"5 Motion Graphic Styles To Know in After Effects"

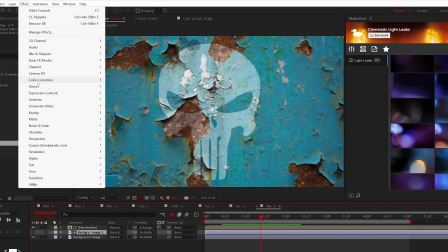249s
And to control the strength of your blend, go to Effect, Color Correction, Curves.
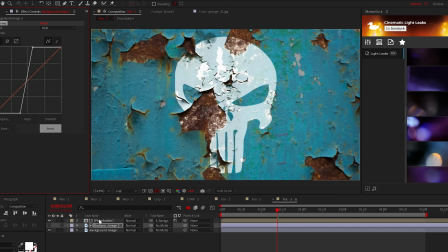253s
Then adjust the points on the curves to control the blend. If you need to duplicate the original texture for a quick fix, you can do that as well. And just like that, creating texture of your graphics is that simple. Style number 4 time, and this style is glass.
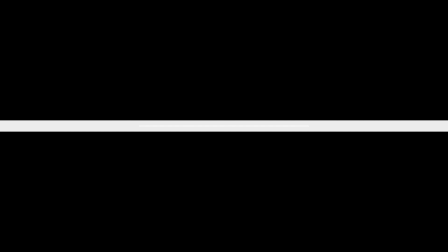267s
This is a great technique to make your primary graphics stand out on any background, and it's so easy to pull off.
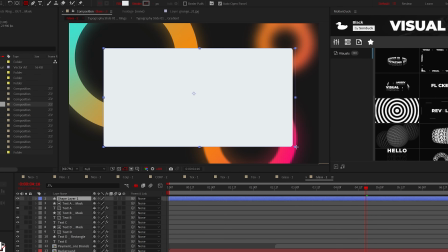273s
All you need to do is create a shape for your glass, then go to Layer,
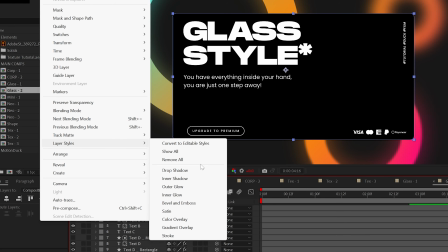277s
Layer Styles, and select Drop Shadow, and then go back and add an inner glow.
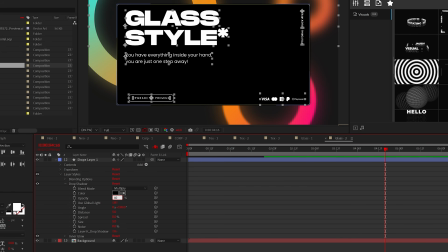283s
Set the drop shadow to around 40% and the size to around 200.
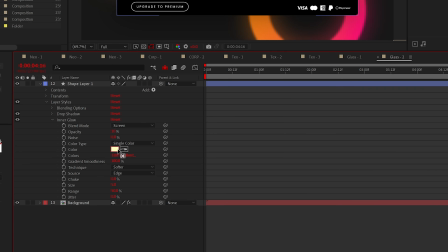287s
For the inner glow, set the opacity to around 10%, the color to white, and the size to, well, 40.
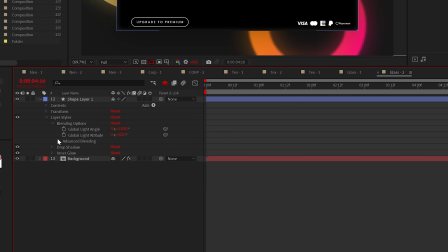293s
Lastly, go into the blending options and set the fill opacity to 0%.
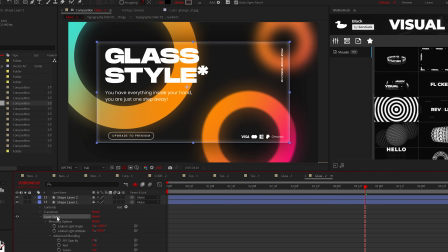298s
Then duplicate this layer and delete the layer styles, and I swear I'm not wasting your time.
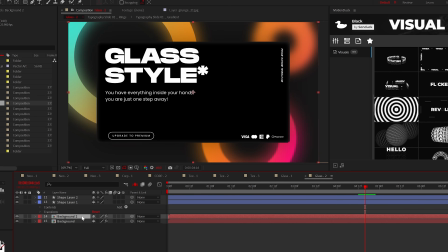302s
When ready, take your background layer and duplicate it as well. Set the track mat of that background duplicate to the duplicate shape.
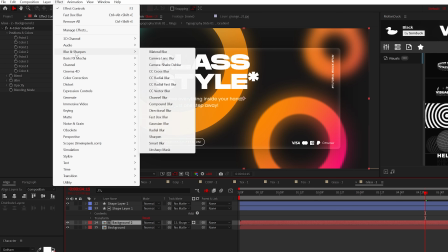310s
For your duplicate background, go to Effects, Blur Sharpen, and add Fast Box Blur.
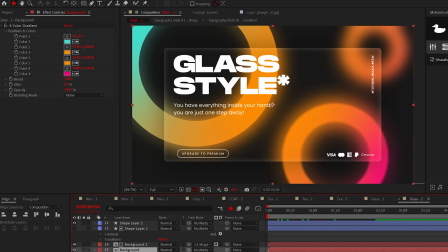315s
Set the blur radius to around 100 and the iterations to 4, and then take your original bottom background layer and set that track mat to the shape layer.
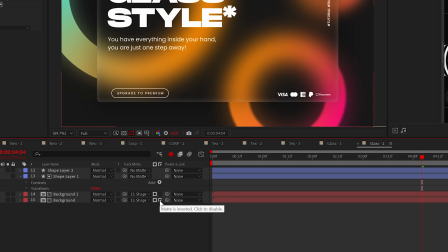323s
And make sure you click the invert icon. And that's how to create glass style motion graphics.
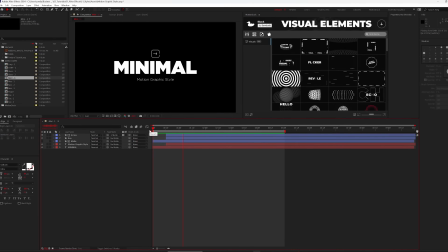328s
Try not to break anything. And for the moment y'all have been waiting for, the final style that we have is minimal.
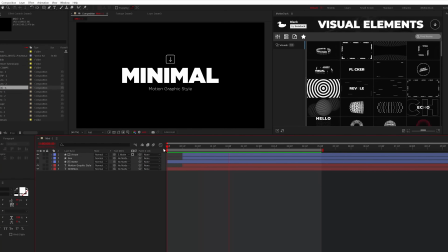333s
Before you click off the video because you're like, wow, this is so easy because, well, it's minimal. Anyone can throw down a single title and be done.
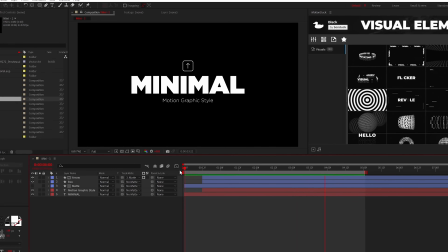339s
However, there's an actual strategy to discuss when it comes to minimalism because this style is much more than just throwing down one or two graphics. Animation is key. The safest way to go about minimalism is contrast and portion. An art style that uses limited elements, lots of negative space, and typically a simple color palette.
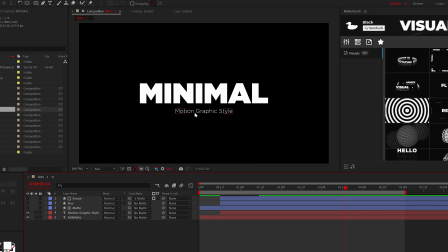358s
For example, with these graphics, our primary title takes up the center space, and the secondary title is much lighter and smaller, and it's below the main title. Then we throw an additional graphic on top of everything to create balance. So yes, you can use elements just for design purposes with minimalism.
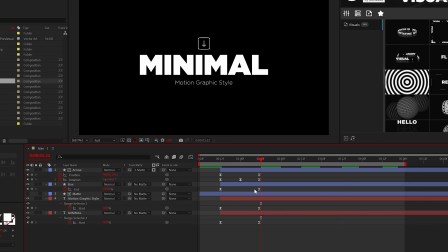374s
Now, when it comes to minimalistic animation, all keyframes should be the same length and animation velocity. So you'll notice that every animation is exactly 1 second in length, and every set of keyframes has the same speed style in the graph editor.
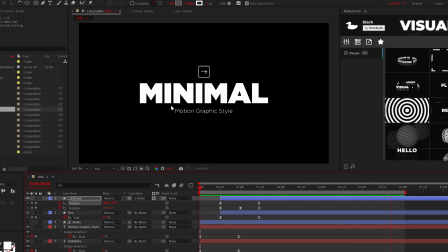388s
And most importantly, the animations are simple, consisting of one motion. The titles animate from the bottom, and the arrow rotates around like a clock. So pacing and making it easy for your brain to comprehend what's going on is at the root of minimal design for motion design.
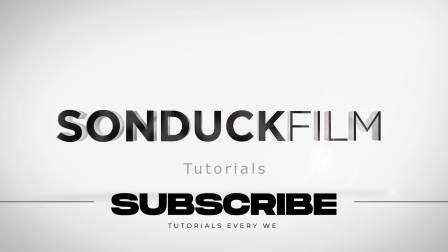403s
I hope you enjoyed this video, subscribe for more, and always be creating.